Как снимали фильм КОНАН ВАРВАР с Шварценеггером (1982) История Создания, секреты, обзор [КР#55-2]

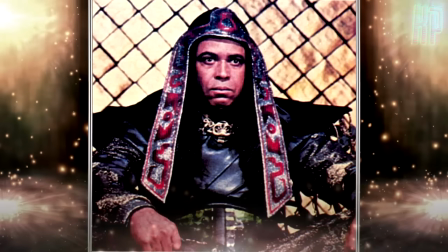Его голова была надежно зафиксирована в одном положении, так как для дальнейших манипуляций нельзя было допустить даже малейшего сдвига.
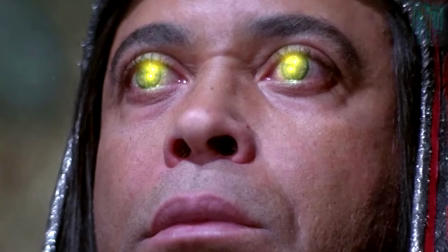Затем в глаза Джонса были вставлены змеиные линзы, чтобы показать нам первую стадию трансформации.
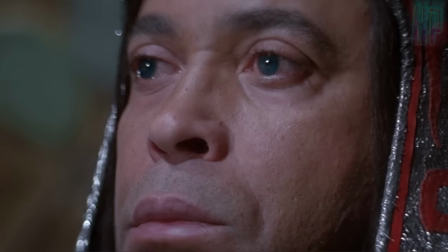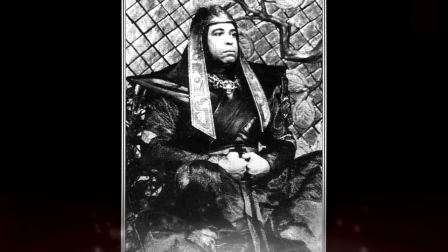После Джеймс Эрл Джонс уходил,
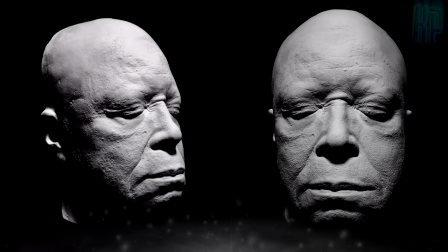а на отмеченное место нахождения его головы помещалась болванка головы с натянутой на нее поролоновой маской, снятой с лица актера.
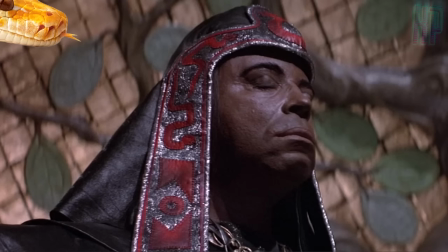В эту маску через отверстие в затылке просовывали макет головы змеи.
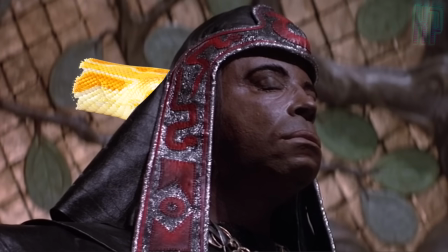И при внутреннем давлении змеиной головы на маску это выглядело так, будто структура черепа Дума приобретает змеиную форму.
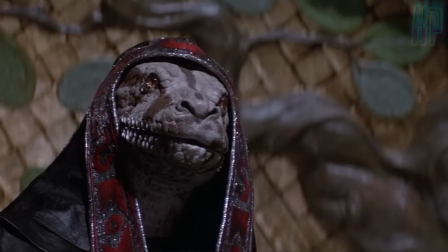Затем появлялась аниматронная змея, сначала только голова, смотрящая в камеру, а потом и все тело.
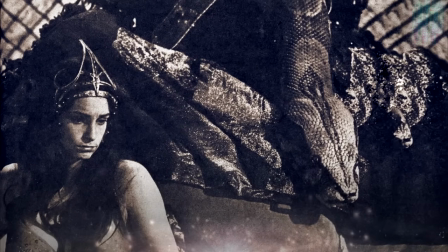Длина механической змеи была чуть менее 2 метров. Несмотря на кажущуюся простоту, для управления этим существом требовалась целая команда людей.
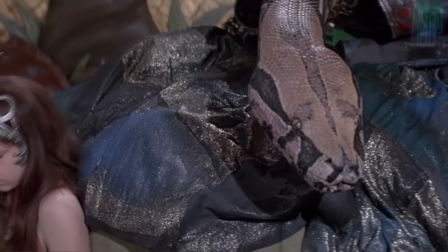Один человек делал движение телом змеи вправо-влево, другой вверх-вниз, третий же заставлял двигать змею головой.
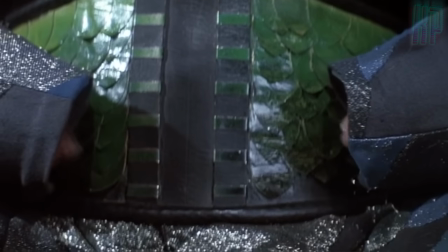Еще несколько человек управляли опускающимся костюмом Талсы Дума, а языком змеи управлял сам Рон Коб.
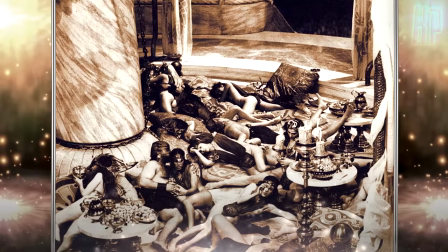Все это происходило, скажем так, на настоящей съемочной площадке. Но вот когда змея ныряет вниз и вытягивается почти во всю длину,
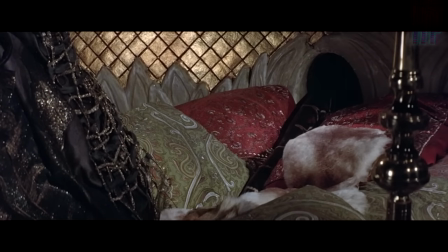мы оказываемся в миниатюрных декорациях этого же места, построенных Эмилио Руизом в масштабе 1 к 3.
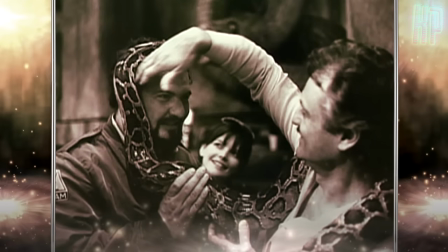А роль змеи теперь исполняет настоящий сетчатый питон.
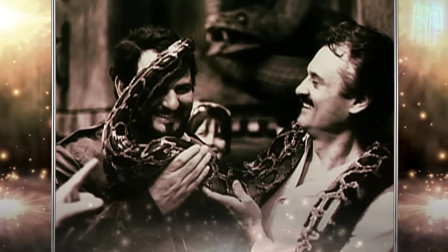Чтобы заставить ползти его туда, куда нужно, ушло немало дублей и понадобился специально обученный человек.
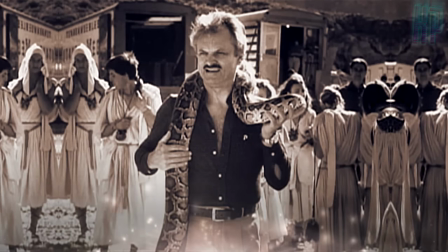И так как в картине в принципе было задействовано много змей, на площадке всегда находился спец по этим присмыкающимся, которого звали доктор Тиво.
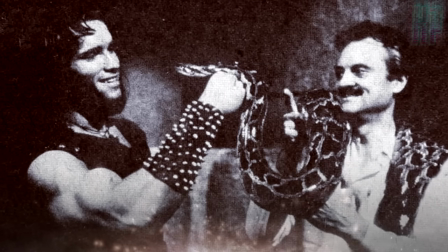Собственно, он же и предоставил всех змей для фильма.
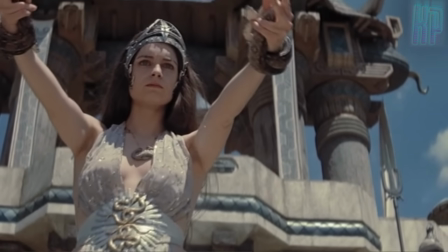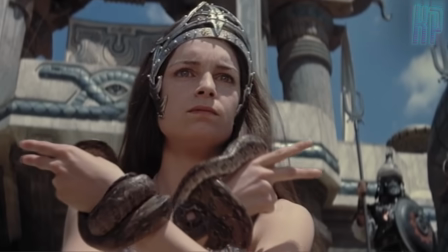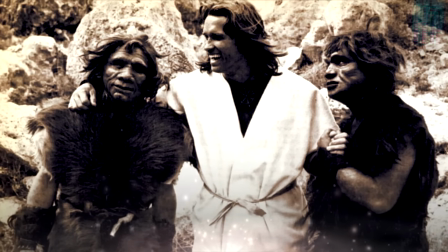Для фильма были созданы также и маски неандертальцев, которые нападают на Конана и компанию сразу после бойни в камере оргий.
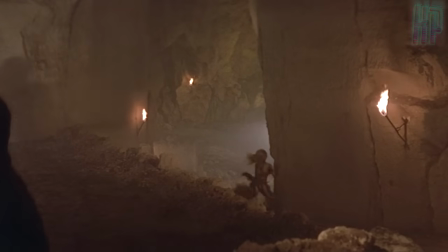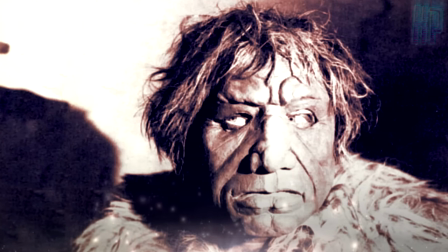Но в самом фильме их разглядеть почти невозможно, так как часть материалов была удалена.
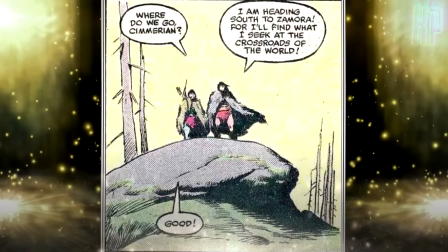Например, бой наших героев с неандертальцами состоялся также и перед проникновением в храм Талсы-Дума, так как они его охраняли.
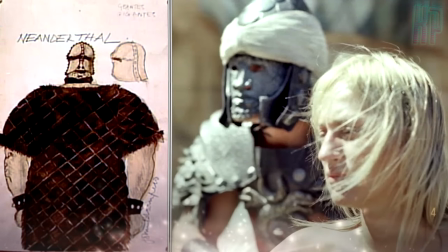Но данные сцены были вырезаны. Кстати, несколько таких масок можно все-таки заметить по ходу фильма.
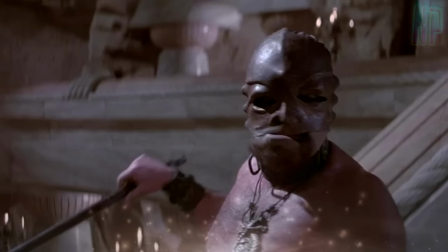Вот, например, на этой фотографии. И вот также под шлемами горилл в камере оргий.
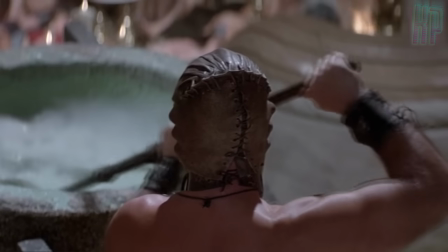Один из них вот варит человеческий супчик.
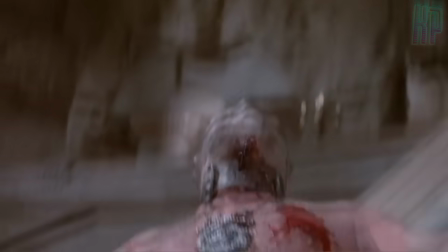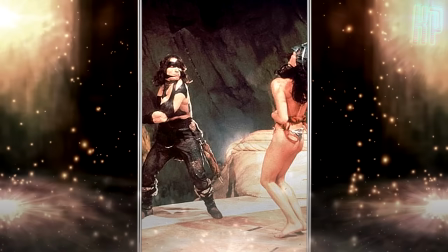Также еще существовала и сцена, как Конан убивал женщину-рабыню, одну из наложниц Дума.
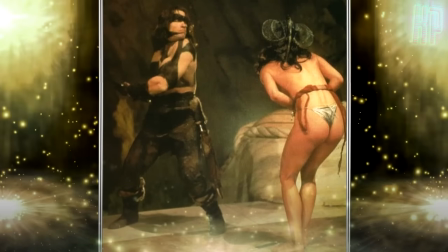Сохранились фотографии этого действа. Но отсняв материал, Милиус решил, что негоже хорошему парню убивать женщин, и переснял всю сцену.
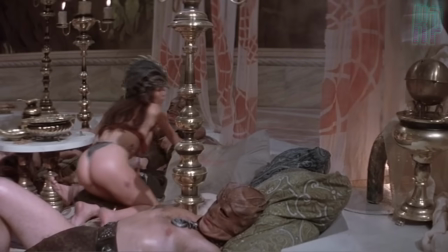В новой версии мы уже видим, как Конан просто отталкивает рабыню, чтобы убрать ее со своего пути.
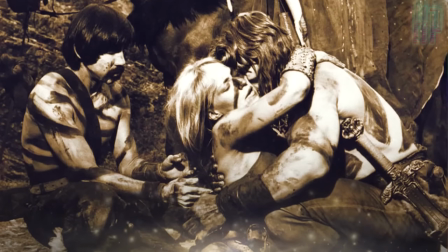Умирая в объятиях своего возлюбленного, Валерия шепчет: «Согрей меня.
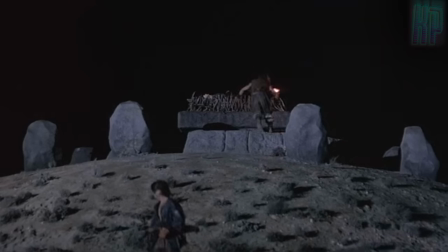Согрей». Конан понимает это слишком буквально.
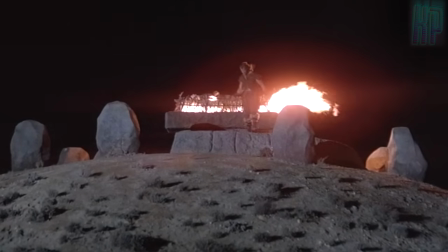Интересно тут то, что со сценой костра также колдовали маги из ВЦЕ, чтобы придать ему больше лоска при помощи оптических эффектов.
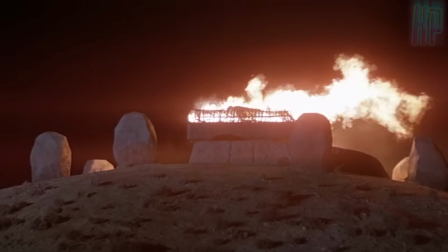Но Милиус в итоге отклонил их работу, оставив только натурные съемки.
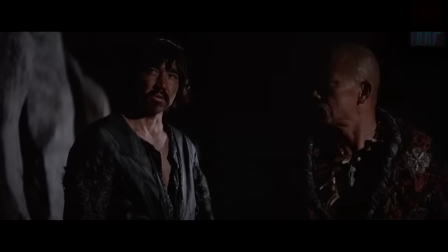Он плакать не будет. So I cry for him. Так что я плачу за него.
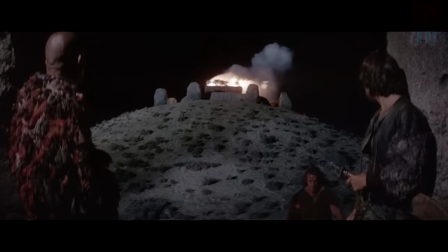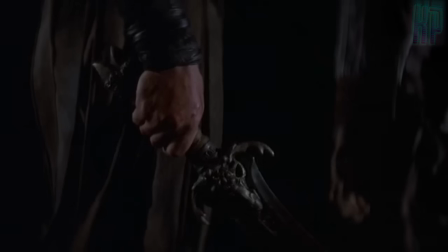И так, перебив всех приспешников Талсы-Дума при курганах, Конан вновь отправляется к храму Тирана, чтобы покончить с ним раз и навсегда.
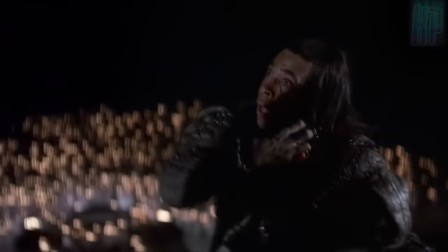Ай-яй-яй-яй-яй-яй, убили негра, убили негра, убили. Яй-яй-яй-яй-яй, ни за что, ни про что, суки замочи.